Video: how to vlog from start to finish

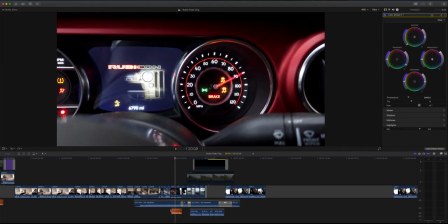You can see I've added a little truck sound effect. That's a sound effect that I got just off Epidemic Sound.
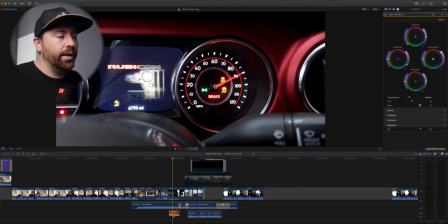You can use sound effects, put them in places to just enhance the story a little bit. I set up that I'm driving 2 hours, 16 minutes.
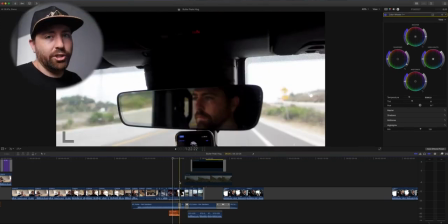I got a shot of me, a reaction shot. Like I said, you always want to get reaction shots.
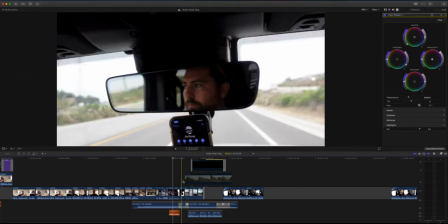And then it's just a bunch of boring driving shots. So instead of doing a bunch of boring driving shots, I brought down my music and I added this voiceover.
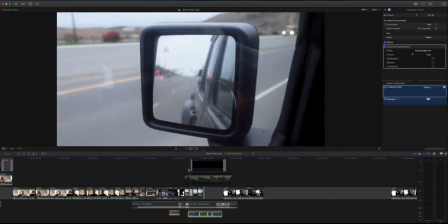So let's just listen to this voiceover.
The Butler Peak Fire Lookout was originally built in 1931,
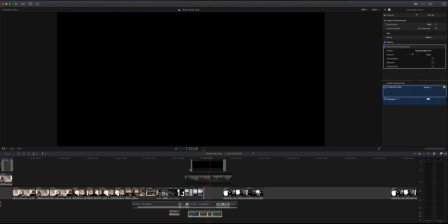and fire lookouts were built so that rangers could see the 360 panoramic view and they'd be able to see the smoke coming off of where a fire started.
So I created this voiceover. I just used my Zoom H4n right here, did this, boom, made a voiceover.
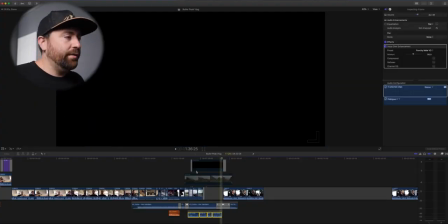Now, instead of just putting this over driving footage, I wanted to find some archival footage.
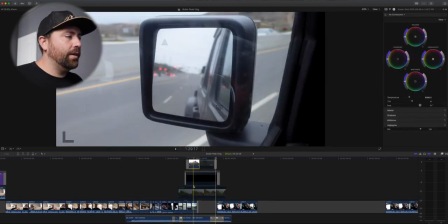So I found this shot of Butler Peak in the 40s.
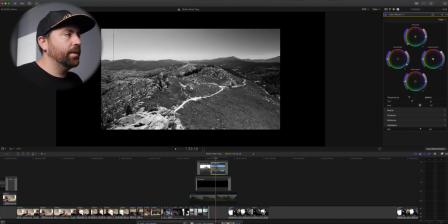Then I have this shot that I actually shot from the top when I was there, and I added some effects to it. So I went through, I added some aged film and a color. Originally, it was just that shot.
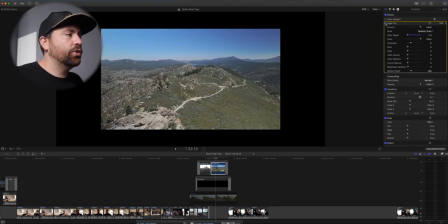But because I was trying to make something feel like it was old, I added some color and I aged the shot so that it looks like it's part of history.
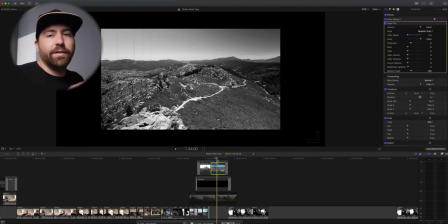Okay, we're just playing into this whole idea of crafting your history behind this fire lookout. So these two shots with the voiceover,
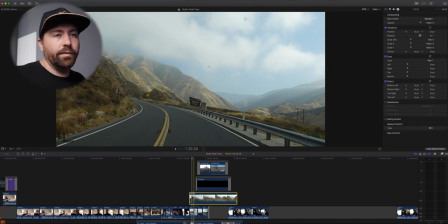I used this shot of driving up the mountain to kind of get into the scene, and then I came out on the mountain.
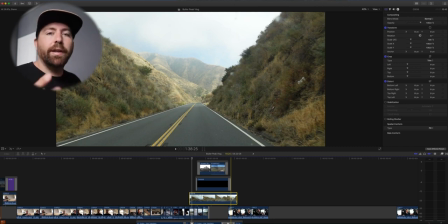So it bookended these two historical shots, so it shows the and I used this to help pass the time because I needed to get from driving to the trailhead.
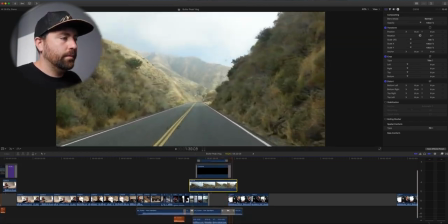And I just got up to Big Bear, and I just met up with my parents who have a place up here,
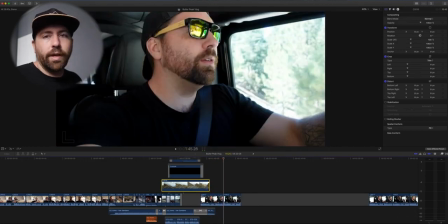and they're actually going to drive with me to the trailhead.
So now we got into the scene where I'm talking about, what to expect and where we're going. You can see I'm transitioning time and trying to give you more information in the vlog so that it keeps your interest and keeps you watching longer.
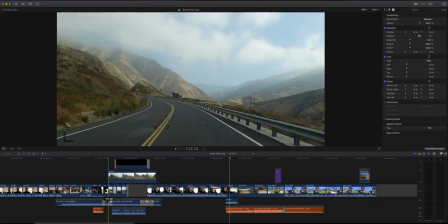So music-wise, I used the music to kind of lay over this section.
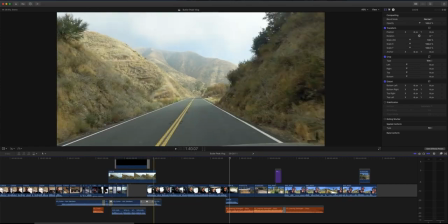I brought it down when I'm doing the voiceover, and then I had it fade out before I got into me talking. So I let the music drift away. You don't always need music to fill everything. I like to use it and come up, back down, go up, back down. I like to use pacing in my videos. So you want to pace things out and not always be blanketing music from beginning to end.
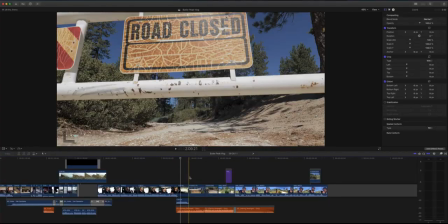So when I finish my talk here, we get into the trailhead. So I have some B-roll of that.
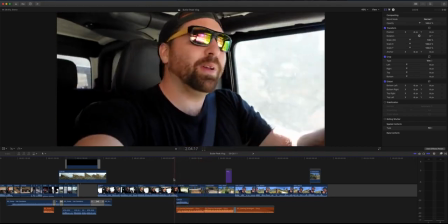I cut a few shots together, and I added some music.
What to expect from this trail?
Shot of my Jeep.
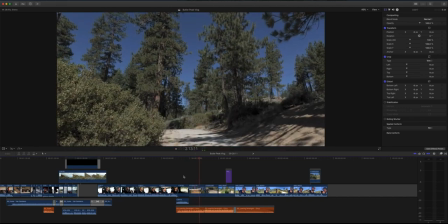Then I go into the road closed sign. That sets up. I got to the trailhead. And then my bike sitting there.
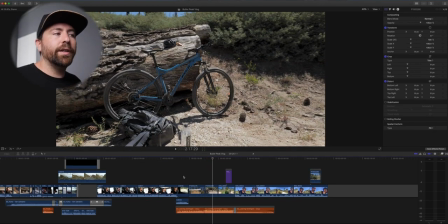This was actually shot later, but I needed some footage to set up that I was about to go on this bike adventure. So you might not always use your B-roll in chronological order. If you need to just capture all these different elements, and something you capture later might actually work earlier. So in this case, I need to set up the mountain bike. So I had the shot that I captured from like 2 hours later, and it ended up working great. And I also reversed it so it had this kind of reveal on it. Normal, the shot looks like this.
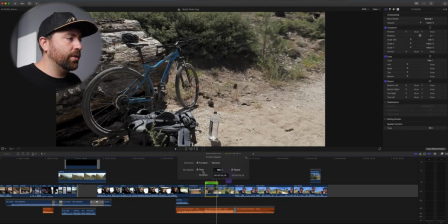And I decided just to reverse it, just a personal preference, to show trail.
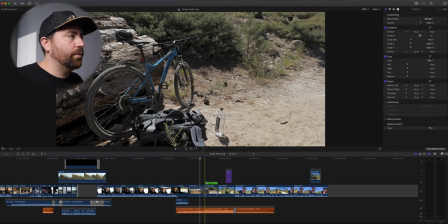You kind of see the trail off to the right-hand side, but I'm more focusing on the bike.
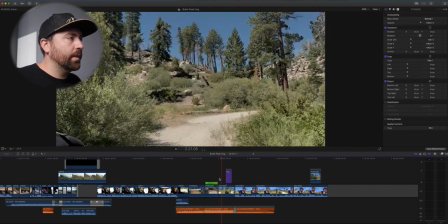And then I go into an empty shot and I go into frame. It's a great way to kind of start a scene, is start with an empty frame and then work your way into it, whether you're walking into it or other people are coming into it. But having something where it's an empty frame and then you appear into it, that's kind of like the beginning of a journey.
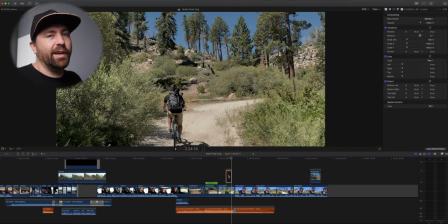And I actually had my mom for this section because they helped hike at the beginning, so I had my mom shoot some footage. She just shot on her iPhone. If you have people around you to grab these quick shots of like you doing something because you're vlogging and you need someone to shoot you, and say, hey, just do this horizontal for me and just stay in this one position, and then you can do what you need to do. Or just use a tripod. But if you have people around, you can ask them to shoot for you. And these kind of shots are more important than like sexy B-roll, because some of these shots where it's just a simple you coming into frame has more emphasis in your story rather than just like beautiful shot of landscape.
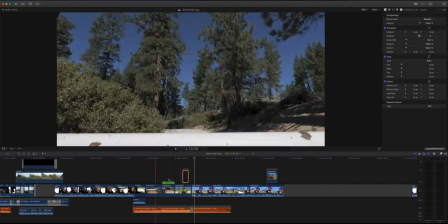All right, so I've set up the trail, and now I need to start talking about, what's going on.
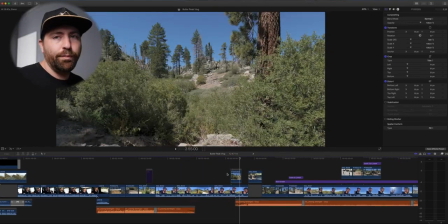So I added another vlog element here, kind of set up what's going on. And if you have B-roll that goes over when you're talking about your footage, you can include that.
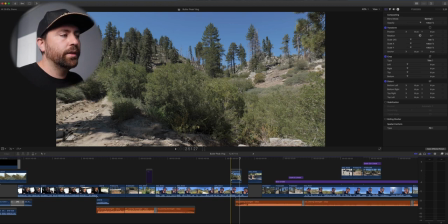And so you could use B-roll to go over shots to help show what you're talking about. So that's why you want to grab B-roll of things that you're talking about and then extra B-roll as well.
See, but it's a ways out there.
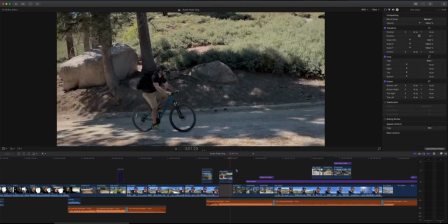So more shots of me riding, and then some of the scene.
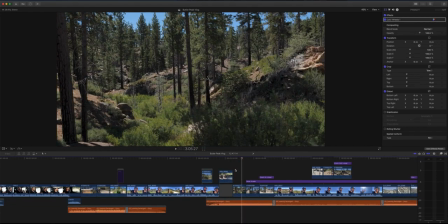And because I'm on a mountain bike, I want to make sure I'm capturing things in motion. And this is why I wanted to bring along a gimbal.
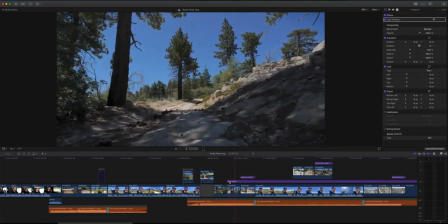I have, shots moving forward, to the side. You can see I'm getting a range of different shots.
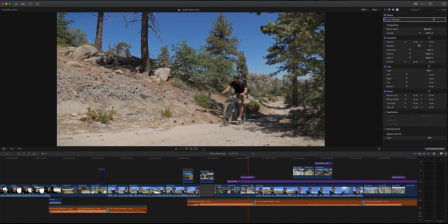I have a shot of me riding again. So I'm just setting up the ride, and then we get into this next section where I talk about, some of the issues that are coming up on the trail.
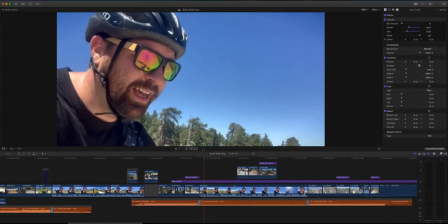I've just been climbing and climbing,
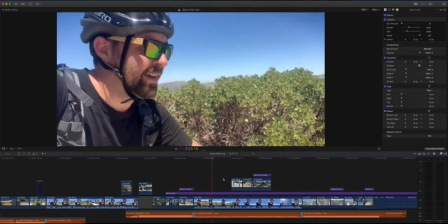getting some views of the valley where I started way out there in the distance.
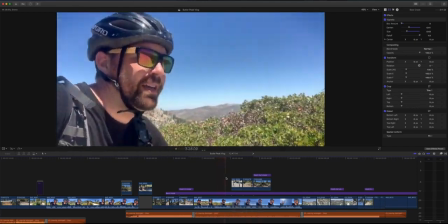But this trail's interesting.
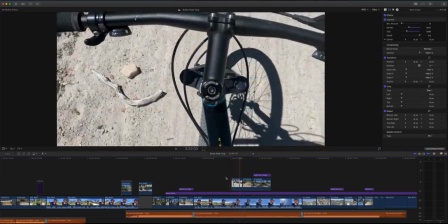It's like a mix of sand and rock, and that's just a simple shot that I got on my iPhone.
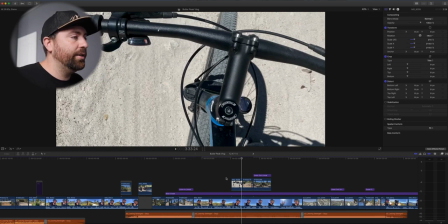I was talking about sand and rock, so I grabbed a shot. I didn't know if I'd use it. Sure enough, I mean, it shows what I'm talking about,
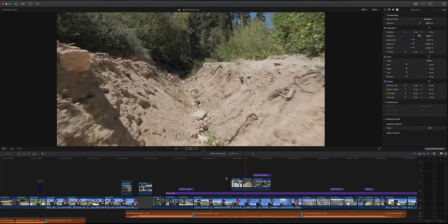and it's not even that good of a shot, but it is what it is. a bunch of areas are washed out, so you have to carry your bike here and there.
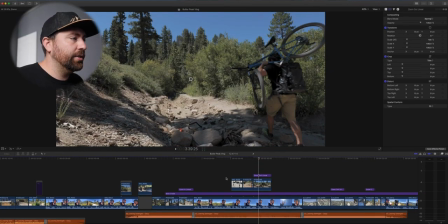So that's footage I captured from earlier in the day. I just got a tripod shot. I walked through the frame with my bike.
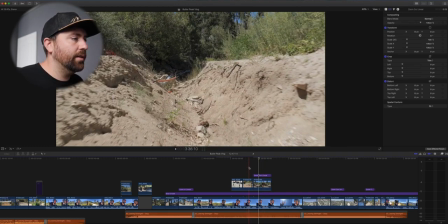I got some shots of the washout.
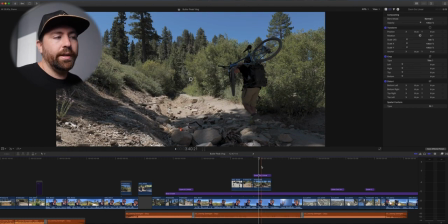And I didn't know if I was going to make a whole section on the washout, but I ended up just using it as visuals over, this part where I'm talking about it. Just helps move the story along. I didn't need to put all this emphasis on this washout.
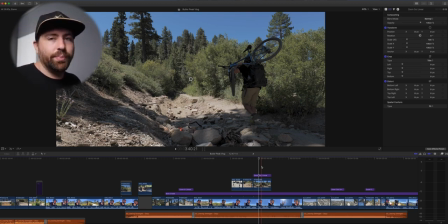I have a bunch of shots from it, but looking at it, it just made more sense just to pop this in, get some B-roll over me talking, keep the story moving forward.
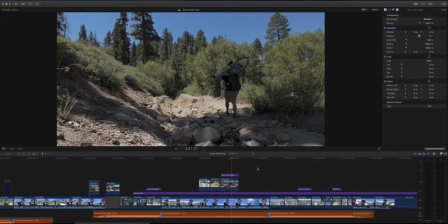Man, it is a climb.
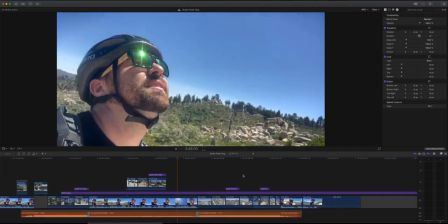There's not a whole lot of shade, so it's just non-stop sun just beating down on you the whole way up.
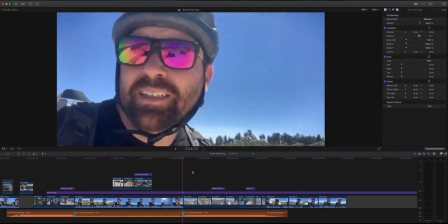I think I'm about halfway.
I've set up a bunch of different elements. I've showed the trail. I did it in this way where you were closer with me at the beginning, like shots that were on the trail. So because I have variety of shots that I've captured, I figured this is a great moment to reveal more of the scene. So this kind of start close with me and then reveal out. And that's why I decided to do a drone section.
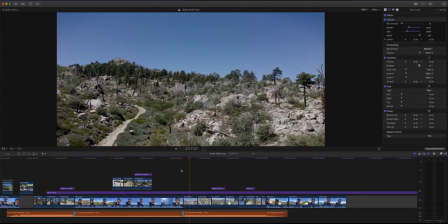You get to see the surrounding land.
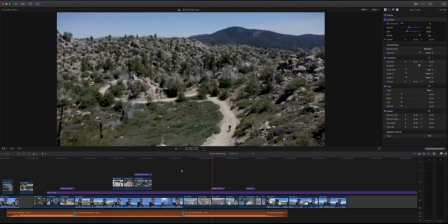It sets up what the trail looks like, bigger shots of it, and then these super extreme wide shots of me in this vast landscape. So I didn't drag on too much of this footage, but I really wanted to show, I am out in the middle of nowhere. And so I wanted to have this emphasis around, the vast landscape. So I had to get some of these drone shots. And these drone shots were hard to get because I was by myself. So I basically had to get the drone in these different positions and, fly and get shots of myself. Now, you don't want to drag on too much in your edit. So I've showed the trail, I've showed some of the challenges that come up on the trail. I've milked that. I've got enough of that in the edit. I don't want to do more and more B-roll sections of this. It'll get boring. I want to keep the story moving. So the next section is we need to get to something.
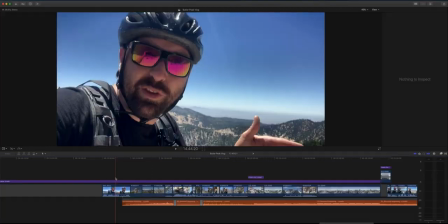And this is where I turn the corner. It's set up that I see the peak in the distance.